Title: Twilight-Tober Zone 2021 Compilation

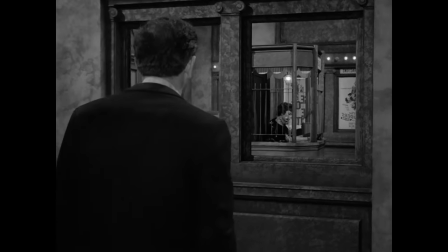In that same scene, Joey is further convinced he's a ghost by the absence of his reflection in a nearby mirror.
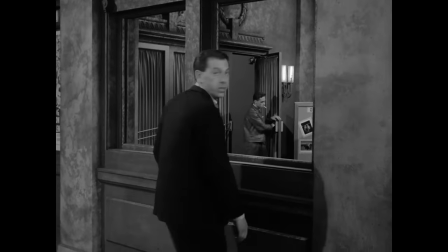There were a lot of different ways this type of thing was pulled off back in those days, but they really went the extra mile in this episode.
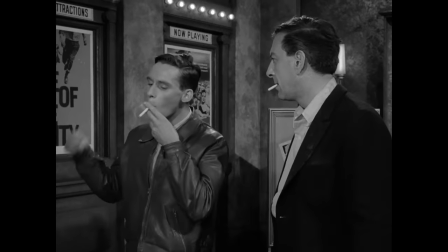They constructed a duplicate set and went as far as to cast identical twins for the ticket taker in her booth.
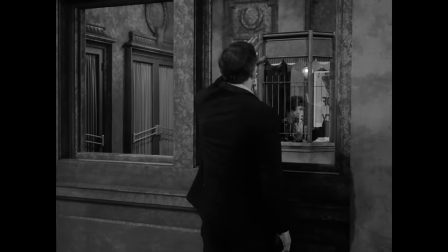As a result, they were able to show more of the mirror for a very impressive practical effect.
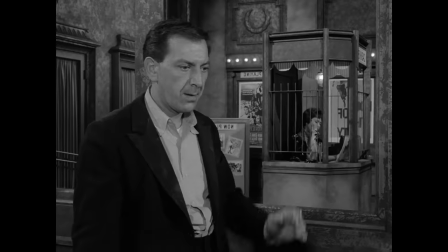Now, they did put glass in the frames, and if you look closely,
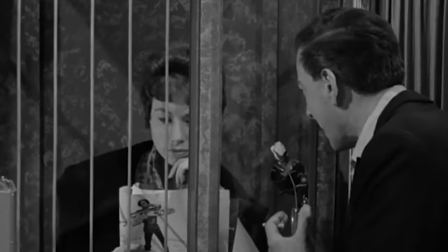Joey's reflection is faintly there, and on other reflective surfaces in this realm, but those are just small blemishes on an otherwise well-done sequence.
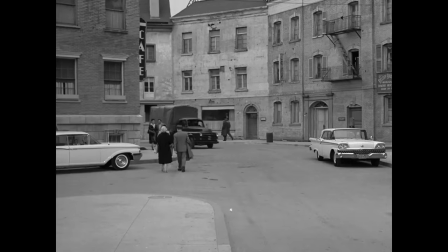There's another well-done standout moment from earlier, when Joey is hit by this truck, and actually is pulled off pretty believably.
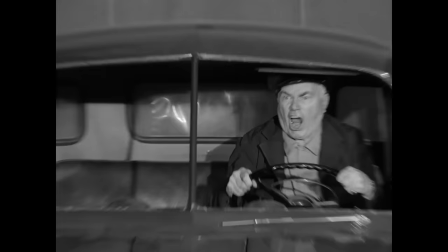the choice of dynamic and moving shots in combination with the stunt work and those quick
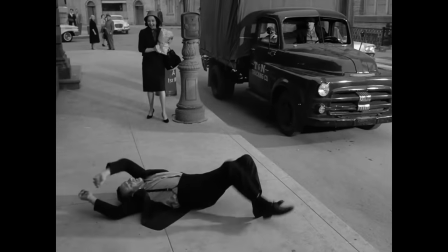cuts made this a believable collision we had seen this done less effectively
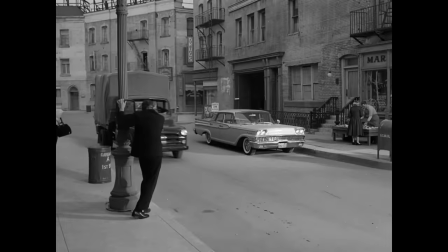in again what you need in this case well executed editing far
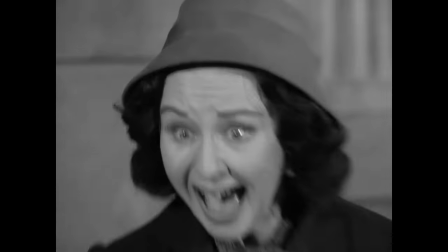exceeded sped up footage the woman's reaction and that snap zoom really sold this
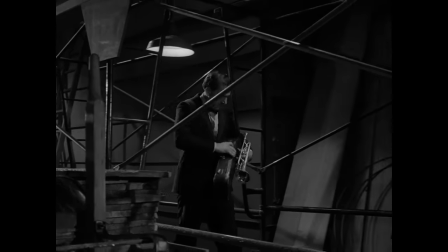too aside from the movie theater exterior the sets were some of the simplest build for an episode one
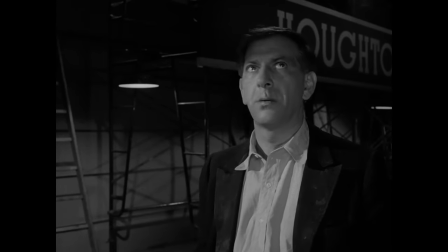of the little easter eggs you can catch outside the Club is a banner for Houghton and Houghton Construction.
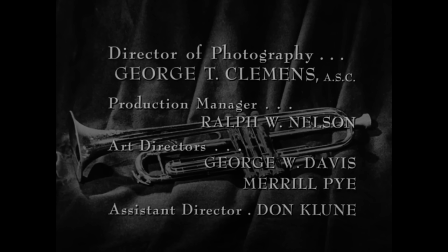This was a nice little reference to series producer Buck Houghton. Of course, a lot of these decisions we can attribute to the show's regular cinematographer, George T. Clemens.
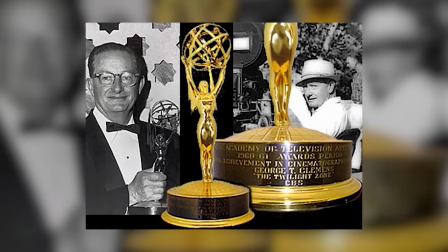Apparently, when Rod Serling and Buck Houghton were on set for a visit, he exclaimed to them that director Don Medford was making this episode as if it were an hour long.
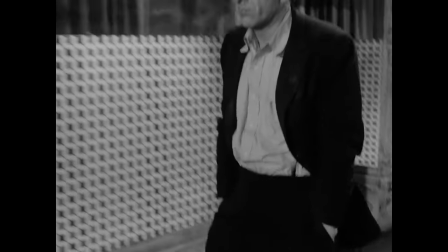Convinced it was shaping up to be one of the best pieces he had ever made, Clemens tried to push them to make it a two-parter,
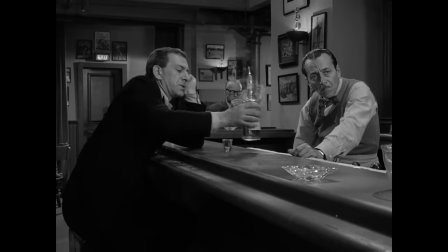or convince CBS to give them a full hour for the installment, but this didn't happen. Clemens would say that the final piece was cut to shreds.
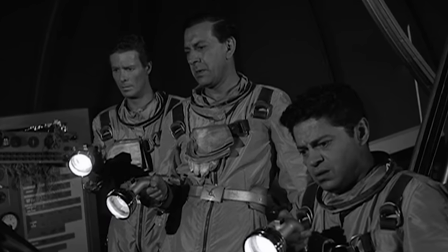While Medford did later direct one of the rare hour-long episodes of the show, it does make one wonder what we missed out on with this episode.
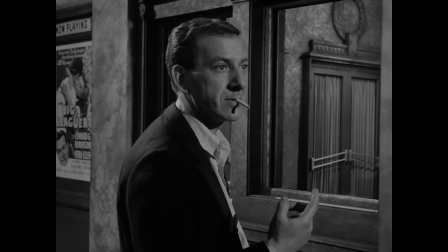It's already considered a classic by many admirers of the series, so would it have actually been better or too bloated with the bonus content?
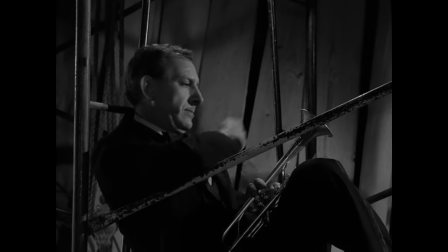That's a mystery we'll never have an answer to.
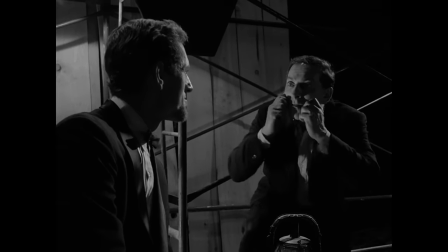Eventually, Joey runs into a man playing the trumpet who acknowledges his presence. Surprised, Crown's offered a chance to play.
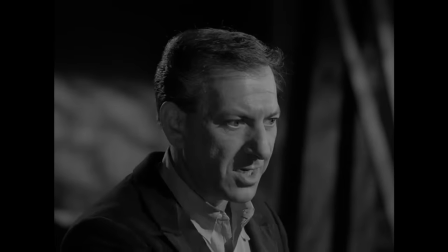He takes the man up on his offer, and it's then revealed Joey isn't dead after all.
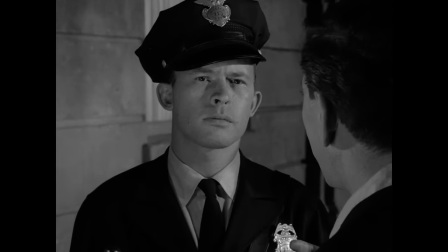All the people he didn't recognize in town are actually the ghosts, but they don't know they're dead yet.
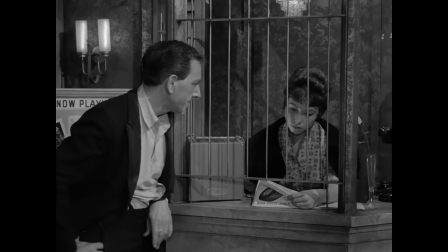Joey is in limbo, in between life and death.
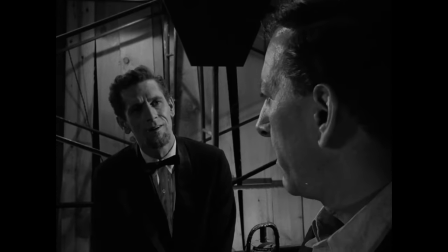The stranger asks Crown which he preferred, and after some reflection on the positive aspects of his existence, he chooses life.
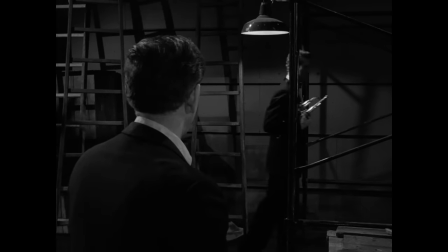The man compliments Joey on his exceptional talent, and walks off, when Crown asks his name.
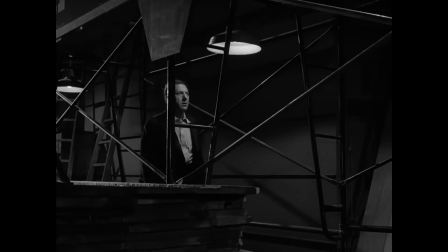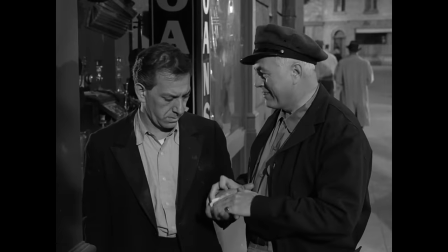With that, Joey wakes up on the sidewalk unharmed, is given a few bucks by the driver to not report the accident, and buys his horn back.
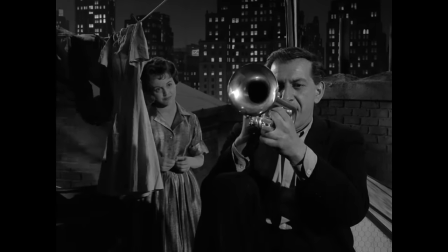Later, we see him up on his roof playing when he's approached by a woman named Nan.
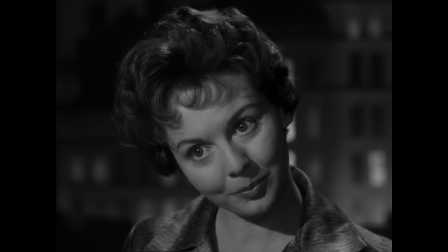New to the city, she asks if Joey can show her around, and we end on a happy, fulfilled note.
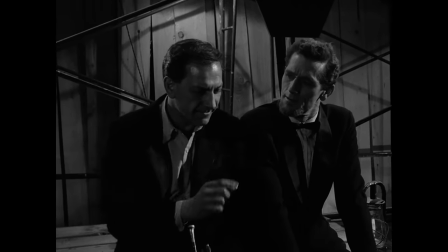First off, in my probably unpopular opinion, John Anderson outshines Jack Klugman in just his one scene as Gabriel.
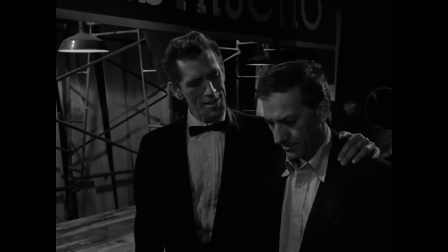He absolutely nails the essence of an unthreatening, helpful guiding force.
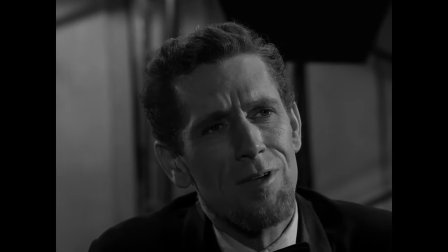It's very hard to do that without coming off as insincere or contrived, but from every line read to minute facial expression,
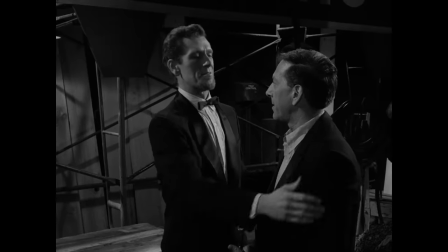Anderson embodies a welcoming, kind, and thoughtful divine manifestation.
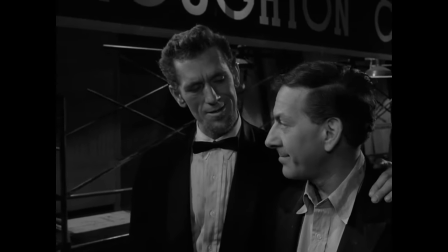That's a nice talent you've got. To make music, move people.
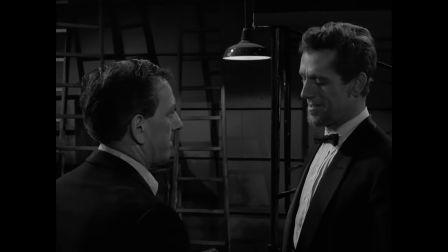That's an exceptional talent, Joey. Don't waste it.
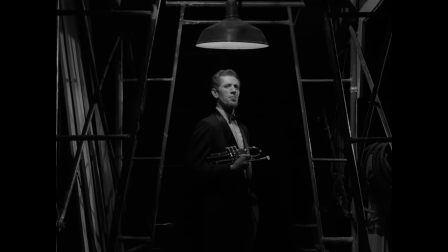The circular light above his head acting as his halo is pitch-perfect visual storytelling. This character was portrayed fantastically in all aspects, by far my favorite part of the episode.
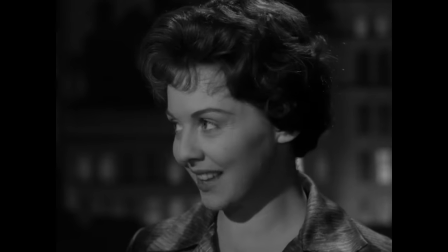The Nan character, presumably again named after Serling's daughter, is a nice touch at the end of the story.